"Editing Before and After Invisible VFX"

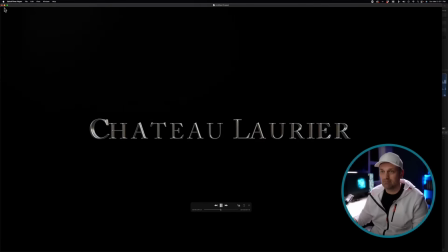451s
Just wanted something simple and elegant. And then this is season 2 that they're actually working on.
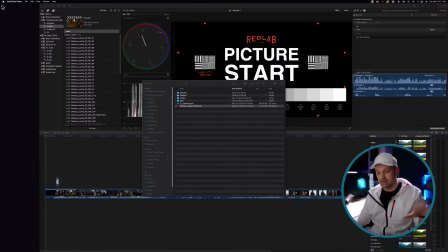459s
So they call me back to do the second season because the first season we did a whole bunch of other stuff.
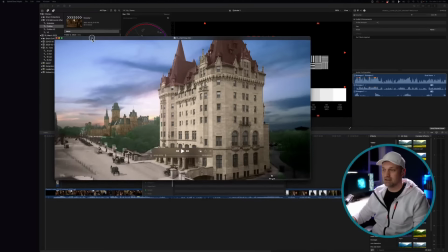464s
It was more interesting to say the least. Like this is the opening shot from season 1. And it was just trying to find a recreation of Ottawa in Canada back in like 1907 or something like that.
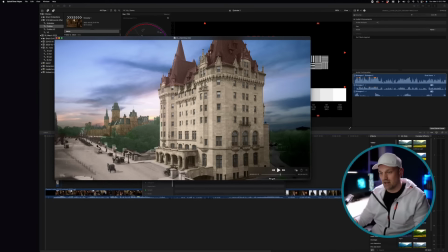483s
Even before cars were around. So, well, I think the first cars. And so we had to add this whole piece in, create this in 3D just to create that look. So we added some clouds and just something simple. It wasn't too crazy to begin with.
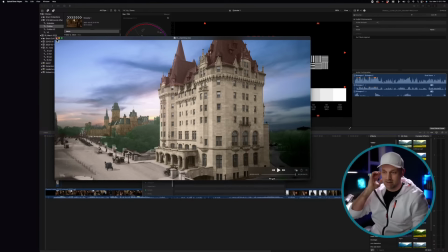501s
And there wasn't a huge budget and there wasn't a lot of time, but we needed something that represented or established the time period.
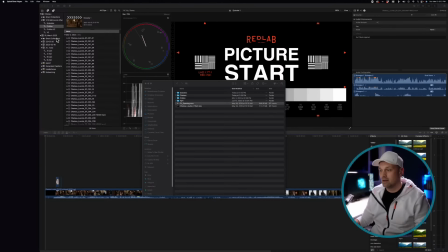511s
Just gonna turn that off. So yeah, those are the stuff.
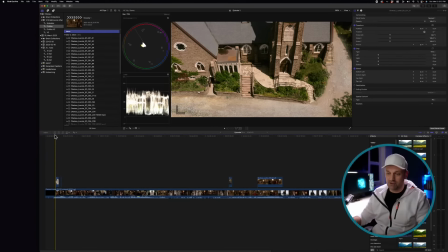516s
That's the stuff. That's the stuff. All right, so this is the first shot that starts off the series, and it's a limited series.
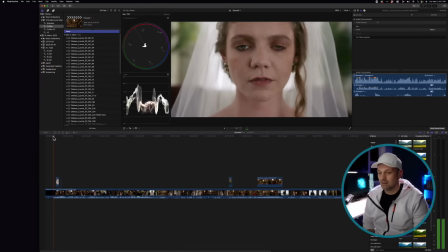524s
There's 6 episodes. And it starts off,
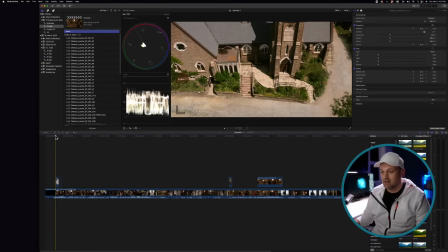533s
you know, happy times in the church. Everything's fantastic. But again, we needed to be in the early 19th century. So can you guys take a guess what was done in this shot?
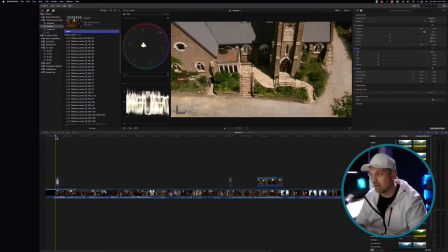545s
The church is real, but we had to do some stuff to, and I'll do the before and after. So this is the after. The before is, ready? Yeah, all the cars and that whole driveway.
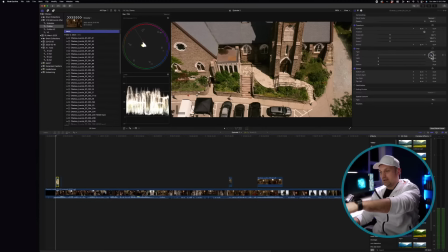565s
We had to, this is right here in where is it? Cursor Pro. Yeah, there you go. Just so we can see where I'm pointing. This whole section right here, that's the crew.
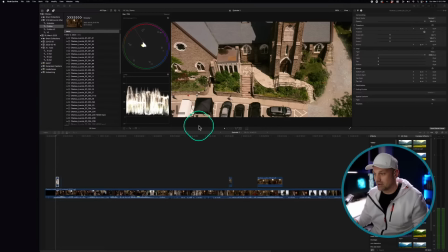581s
These are all the crew vehicles because they were shooting in the church, and then they realized they needed to do a
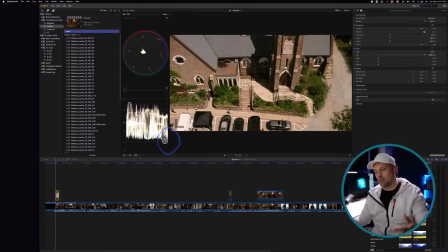589s
whole flyover of the church to establish it, because they wanted something similar that they did in the previous one.
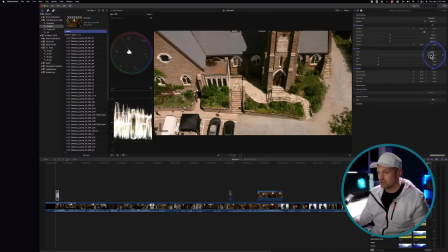597s
So yeah, the whole goal was to erase everything that was in the foreground to make it look like a dirt road, because this church only had a dirt road at that time. So yeah, the goal of today is to find all these shots, the before and after,
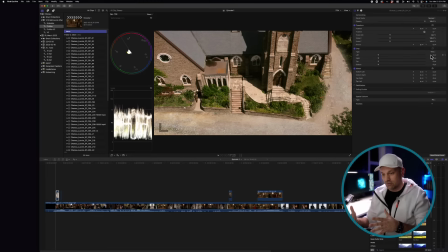616s
put them all together into a little compilation, but as I do it, to walk through and actually talk about what was done and what needed to be done.
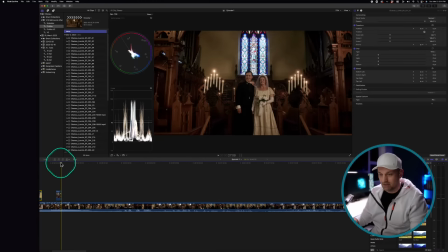626s
So even like one of the next shots is just
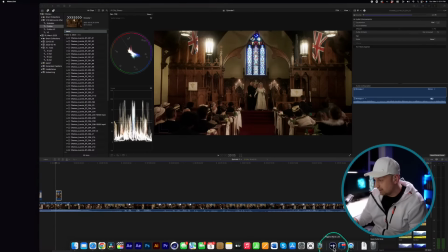636s
people standing up. It doesn't seem like a big deal. Hold on, I just want to make sure that the audio isn't too loud.
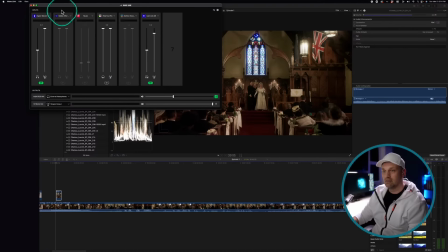643s
Is the audio too loud coming from Final Cut?
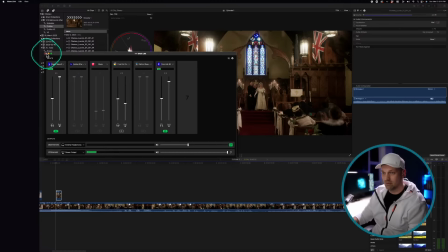648s
If it is, let me know. I'll drop it down. It feels a little bit hot. Oops.
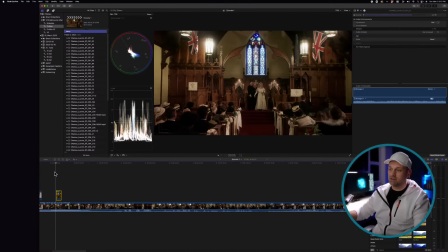657s
Yeah, so it's a very simple shot. People standing up in the church. The problem was they only had enough extras for one side of the church, so they filmed one side and then the other,
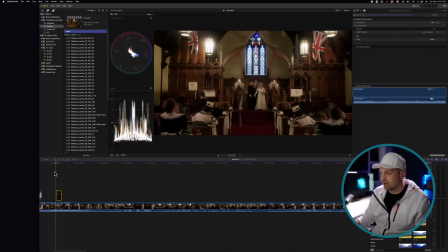673s
and then the editor did a quick flip flop.